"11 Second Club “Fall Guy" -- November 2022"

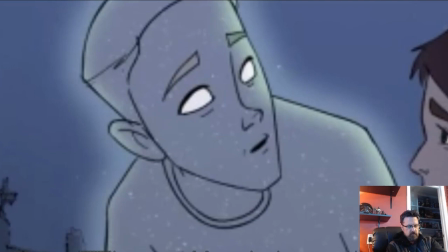750s
So if you watch like just the corner of the mouth here, the way it comes around in an arc, that's perfect.
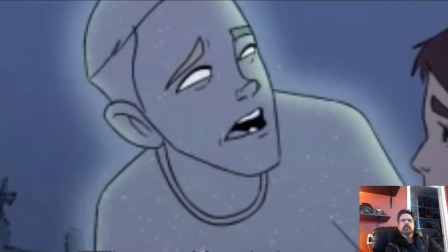757s
So, great stuff. Great stuff there. This moment.
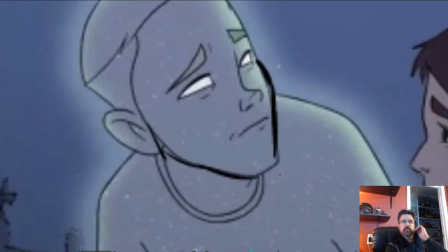763s
You might notice that I put in some cheek marks here.
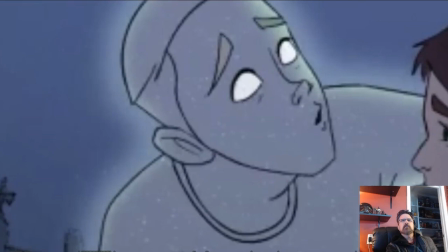766s
Now, you might have not had time to go through and finesse this yet with that, but I'm saying going forward with this,
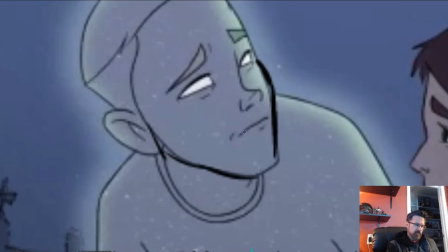775s
I would take the time to, like you have for this like closed mouth shape, just knock out the cheeks just a little bit. Puff them out. Not puff them, but squash them out so that your extensions on all your shapes,
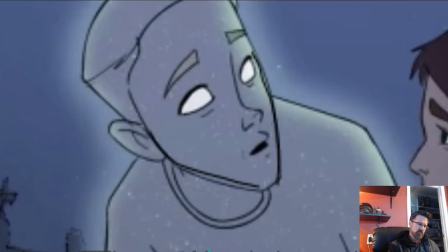791s
they already work with this. I think this looks great the way this is stretched, right? But if you're going to come up into an M shape, then you want to
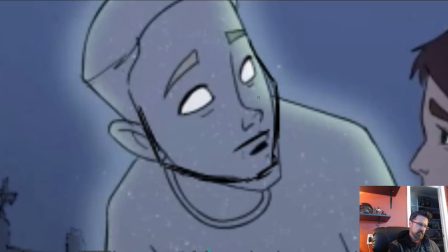808s
just give them a little bit of a cheek bulge there. The other thing I'd like to see, you've kind of place and trace the nose a lot. I would like to see the nose.
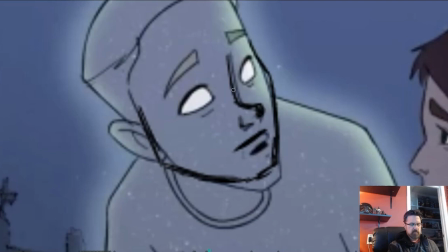822s
I'd like to see the nose animated a little bit more too. Just to come up like for this M shape, just to squash up a bit too. So if you're down like this with this long stretched face,
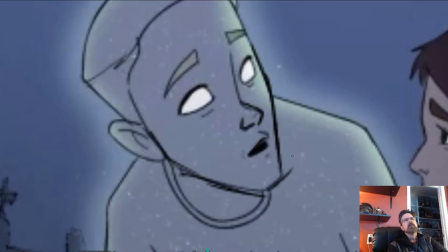842s
so we get more animation out of the face itself. This might be a bit too much, but and this also doesn't fit with what his eyes are doing here.
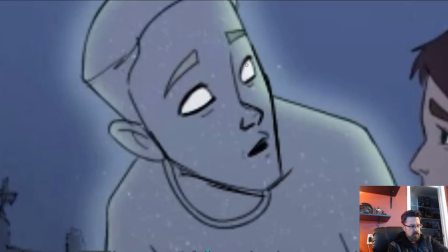858s
I think for the most part, it looks like your eyes were the main focus of the piece and what you really concentrated on. But just so you can see, you know, how, and also if you could take the time, you know, the ear would come up a bit too.
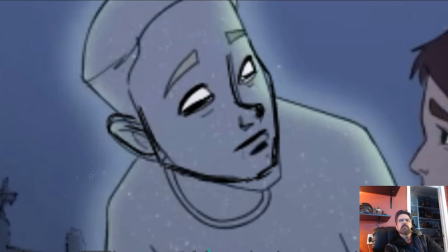877s
Not as much as I drew it there, but just to give you an idea. But anyways, so there's certain areas, all of these,
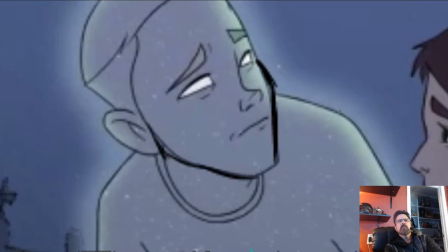883s
whenever you're hitting those opens and closes, I would definitely like to see a little bit of movement affecting the nose and the cheeks. Any of these M's, definitely, I would just a slight tweak to the cheek.
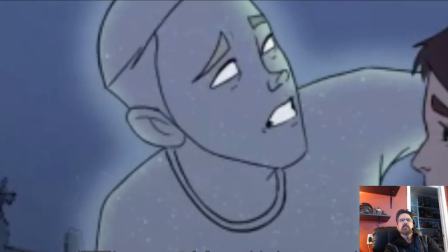903s
So then you have some squash and stretch and difference in the way that it's moving. This was a big one here. When you have this U shape, You definitely want to pop that cheek out a little bit.
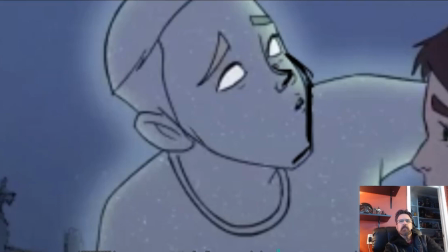920s
Give us that. And then the nose up just a little bit, just to accentuate that pose, right?
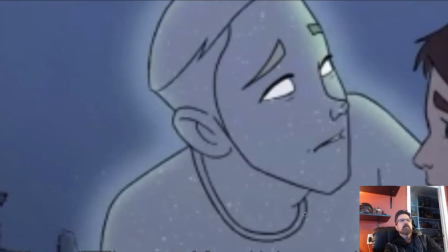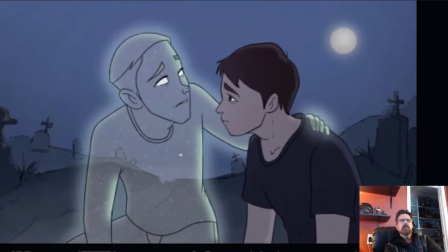932s
Alright, so the other thing I was looking at that I think would be good would be when this arm
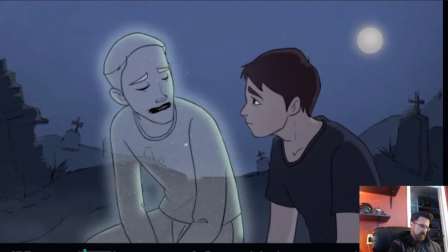941s
comes down to, I was trying to figure out where he was placing this arm,
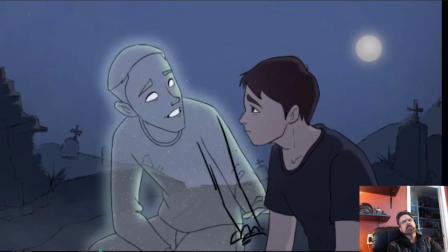950s
this one, on the other character there, and you kind of just, it's kind of a cheat, kind of goes behind the other guy's arm here. Where is it? You kind of just, it just disappears back behind his arm, and not a big, huge deal in the grand scheme of things, but always looking for these kind of details.
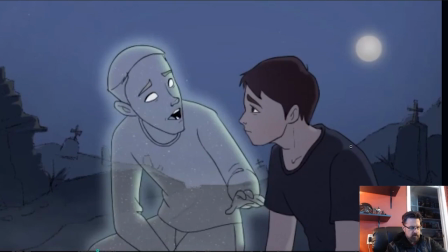969s
You know, imagine this up on a big theater screen or something, and, you know, that's going to be, like, right in front of somebody's face. You want to make sure that polishes off, but I just thought it would make more sense to have this hand instead reach down and kind of put his arm on the other guy's arm.
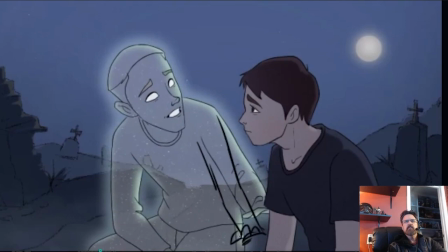988s
Maybe it's off screen or whatever, but rather than reaching behind, just kind of modify this so that it, you know, so it's kind of